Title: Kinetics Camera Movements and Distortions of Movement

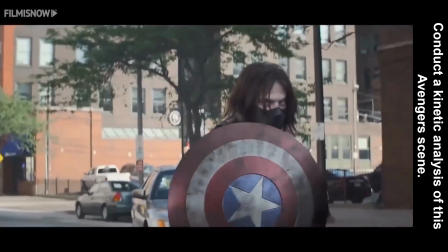(37:13)
So the action is cut so fast that the fight scenes themselves don't appear A, realistic,
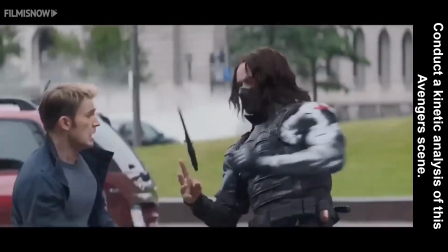(37:24)
and B, it's cut so fast they don't actually have to fight that well. They're constantly going to be missing one another.
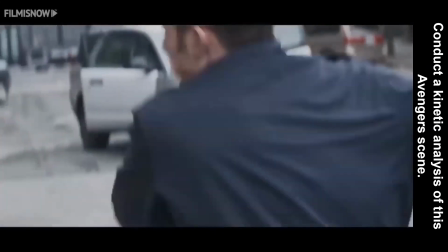(37:31)
You can see actually, as we've learned from the fight scenes,
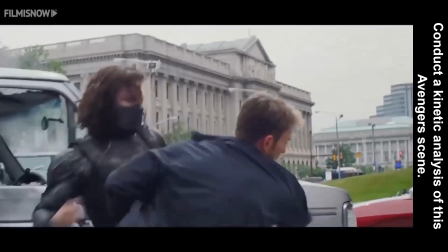(37:34)
by editing, we can literally just edit out a very bad fight and punches where they actually don't hit each other.
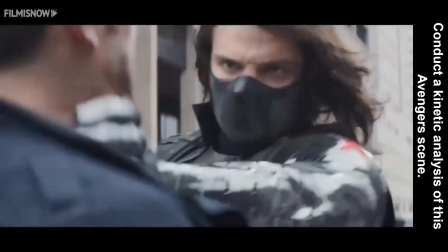(37:40)
You look really closely, they're not always hitting each other.
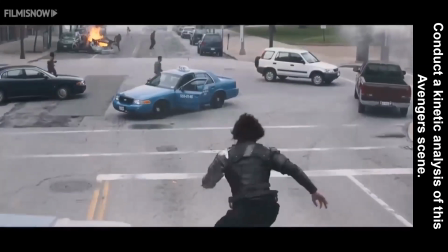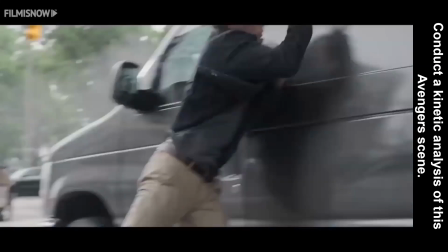(37:51)
That's one of the challenges when we look at the Avengers versus some of the other scenes.
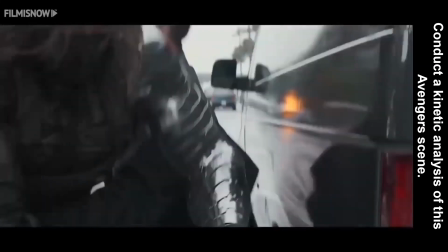(37:55)
We're so used to seeing this, so that there might be a better way of actually conducting motion if we actually take the time.
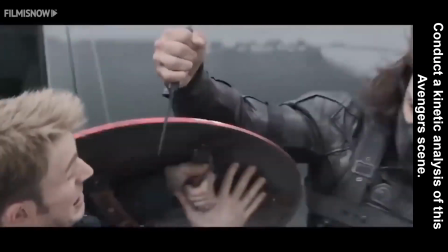(38:02)
Remember, but one of the issues that shows up is the Avengers movies are basically made up until you're about 30 years of age, right?
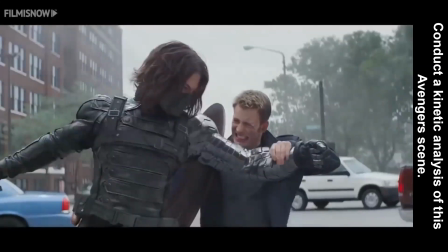(38:08)
They are for the main audience up to 30, maybe 35.
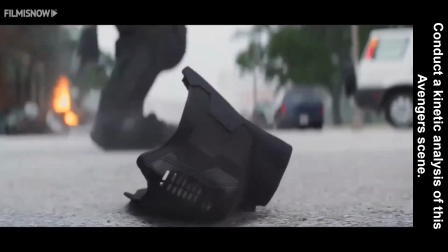(38:11)
And so the individuals that really kind of understand film are a little bit older in many capacities.
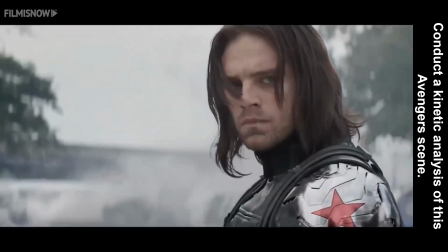(38:17)
And so they're edited quite differently.
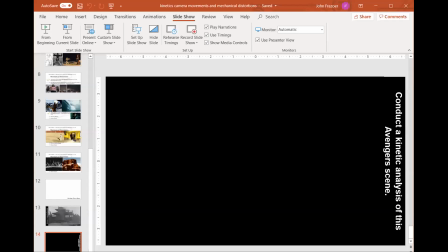(38:21)
The best part about that was the scene all the way at the end where we get the surprise and learn, oh my goodness, it's Bucky. Or I should say, Captain Rogers learns it's Bucky. Thank you very much. I hope everything is going well and have a wonderful night. Bye.